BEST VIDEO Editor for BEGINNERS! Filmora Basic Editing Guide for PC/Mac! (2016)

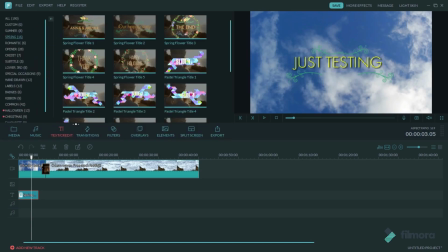[4:13]
I'll post a lot of videos like how to add lower text, how to blur images, all of that stuff with Wondershare Filmora, how to color grade with Wondershare Filmora.
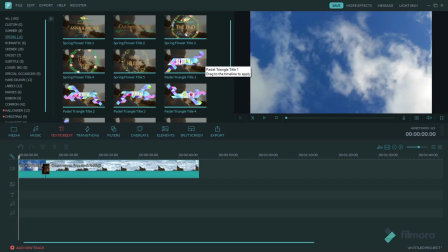[4:24]
I'll be posting a lot of videos if you guys like it. And also I've been doing a lot of giveaways on Wondershare Filmora, so just let me know down below.
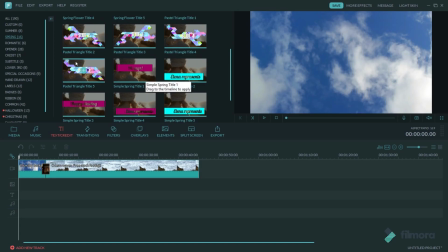[4:32]
And remember to get this video to 500 likes,
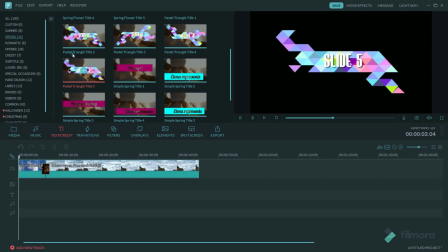[4:35]
and I'll definitely give away a full package of the latest version of Wondershare Filmora.
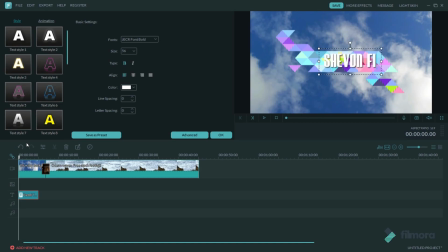[4:42]
Anyways, back to this video. I'm making an opener, so I'll just put my name like Siobhan Films or something, as you can see right there.
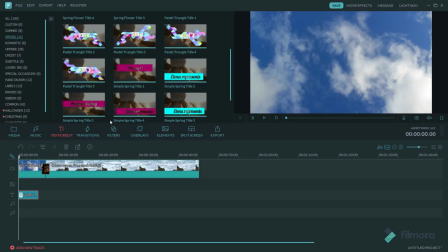[4:50]
Then you just hit OK. And what's good is that Wondershare also lines up the center. So if you're writing text, you'll always be in the center.
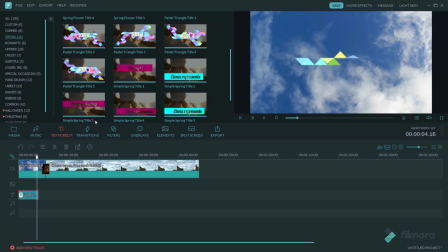[4:57]
You won't be off-centered. And that's what they've improved in the latest version of Wondershare Filmora.
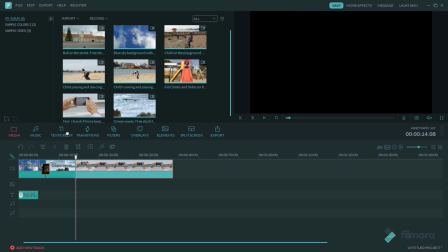[5:03]
So now I'm just getting some video footage of a man holding a phone and a child playing on the beach.
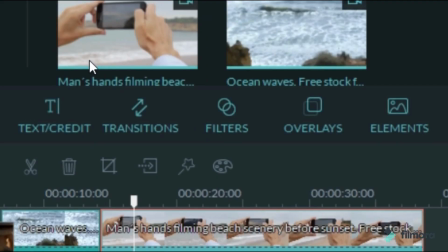[5:10]
But what I wanted to get from here is like this man is basically videoing this boy.
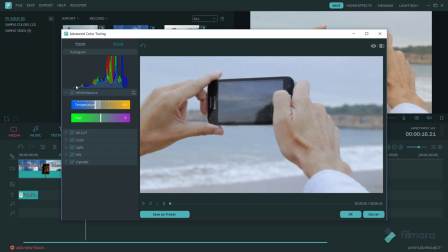[5:16]
But what I wanted to do is color grade. So as you can see, I hit the color grading icon, and here's where you can change the temperature, and you have a bunch of stuff.
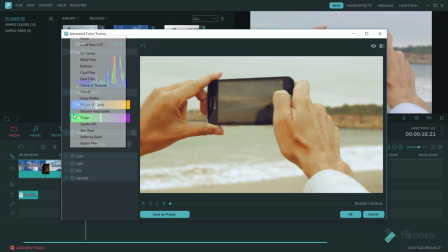[5:25]
I won't get into detail now, but now I'll just use a preset, which is Mission Impossible, and that's the official Mission Impossible
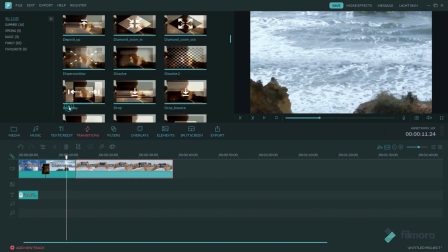[5:34]
color grading I have right there. So now, if I just play this video, I'll definitely need a transition, as I said before.
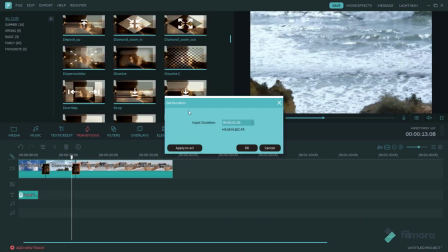[5:43]
And you can also change the duration of the transition by clicking the clock and then adjusting your duration.
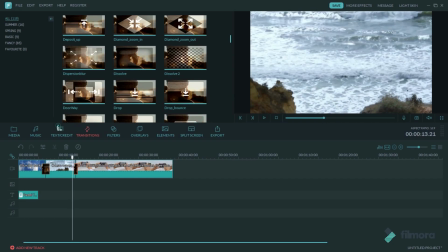[5:49]
So if you don't want it to be too long, you just want a quick transition, this is the best way to go for it.
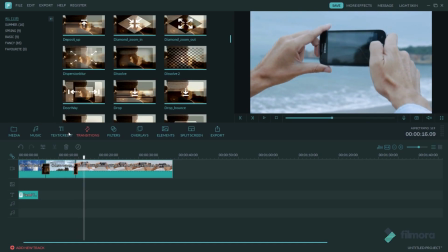[5:54]
As you can see right there, it's very, very smooth. Smooth sailing, guys.
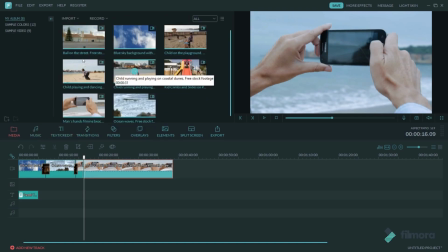[5:59]
So now, I'll split that because I want it to be looking like he's recording this child.
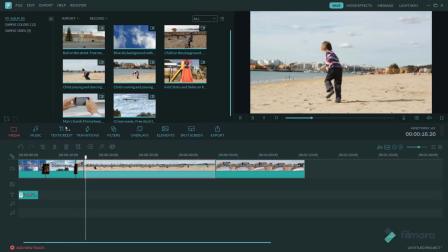[6:05]
But he wasn't, he was just recording the beach. But that's what I'm trying to get across here, that like he's recording the child playing and all of that.
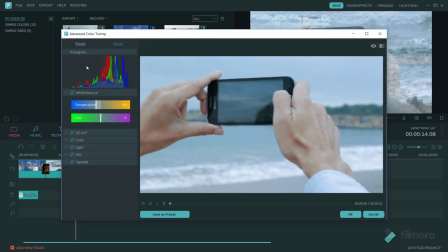[6:14]
So I'll just chop up the footage to let everything look like he's playing.
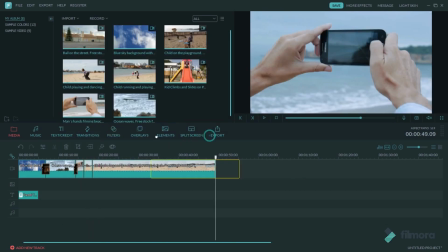[6:19]
And now I'm just saving the preset so I can easily add it to the rest of the videos that are playing.
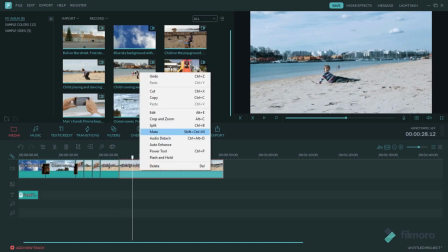[6:26]
So now remember, guys, to put all your color grading on every video so everything flows.
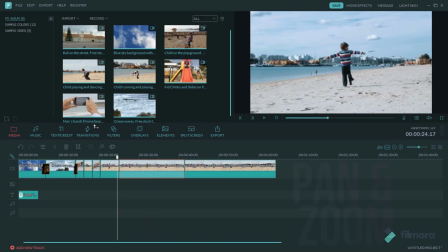[6:34]
If you have one part color grading and the other part not color grading, it's not going to look good.
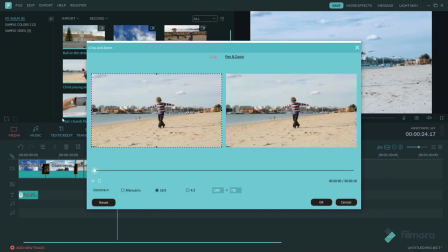[6:39]
Now, guys, I'm going to show you how to pan and zoom. This is one of the latest features on the new Wondershare Filmora.
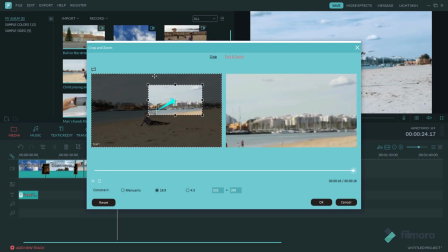[6:45]
So I just want to go to crop, pan and zoom, and then move the cursor to where you want it, the image to stop at.
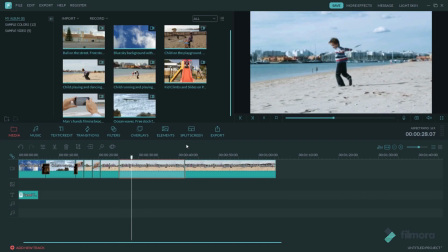[6:54]
And be sure to put it in the 16:9 aspect ratio. So I slow down the footage to let this kid look very happy. It's very cinematic.
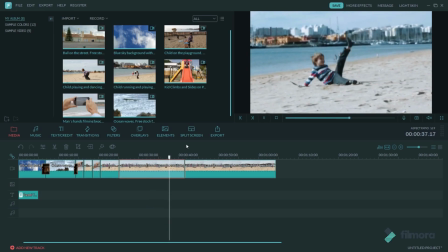[7:04]
What I'm doing right now, and that's the look I'm going for, and I'm also zooming in, which gives it a really, really nice look.
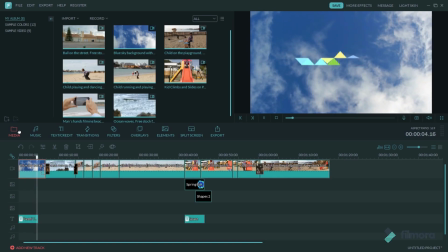[7:12]
And that's basically what I did. So the rest of this video now, I'm just going to play it out.
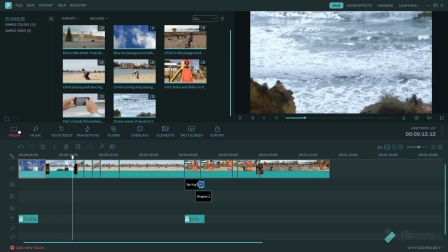[7:21]
If you realize I have a lot of things on the timeline there, it's because I was editing the video.
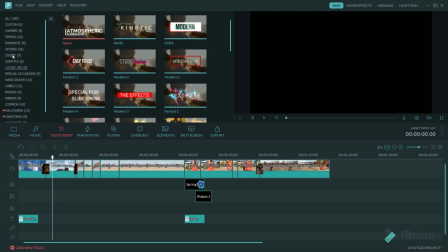[7:25]
I basically did the same thing as I showed you guys before, but with just more footage. So I didn't want to show you guys that, because it's the same thing I did over. Here I'm going to show you how to add lower thirds.
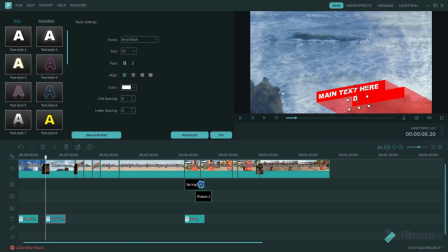[7:37]
Basically go into titles, go to lower thirds, and you'll find a bunch of lower thirds.
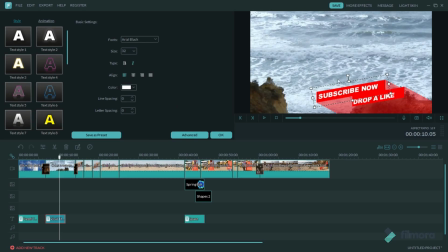[7:43]
Don't worry, guys, Wondershare will be upgrading the lower thirds. They're online based, so everything is online.
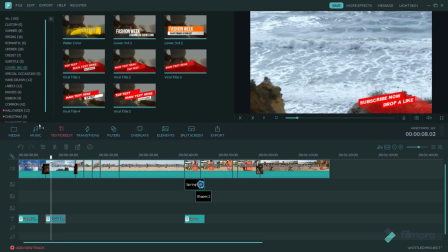[7:49]
You don't have to upgrade the program. You just go into more effects and check if they have new packages.
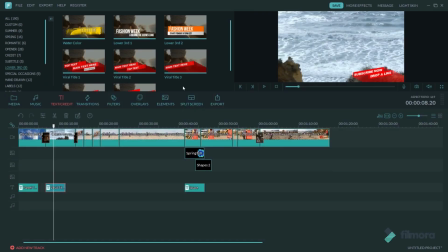[7:54]
Then you'll just download that package, run an administrator, and it will install directly onto Wondershare Filmora.
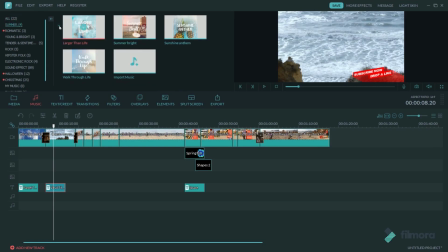[8:01]
Remember, guys, get this video to 500 likes and I'll do a giveaway.
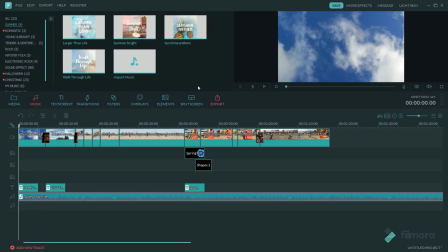[8:06]
Also, now I'm adding a music track to the timeline, as you can see right there.
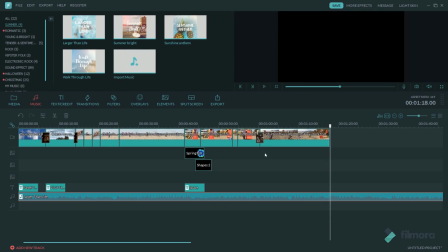[8:11]
And what's good about this is that you can easily edit the music file.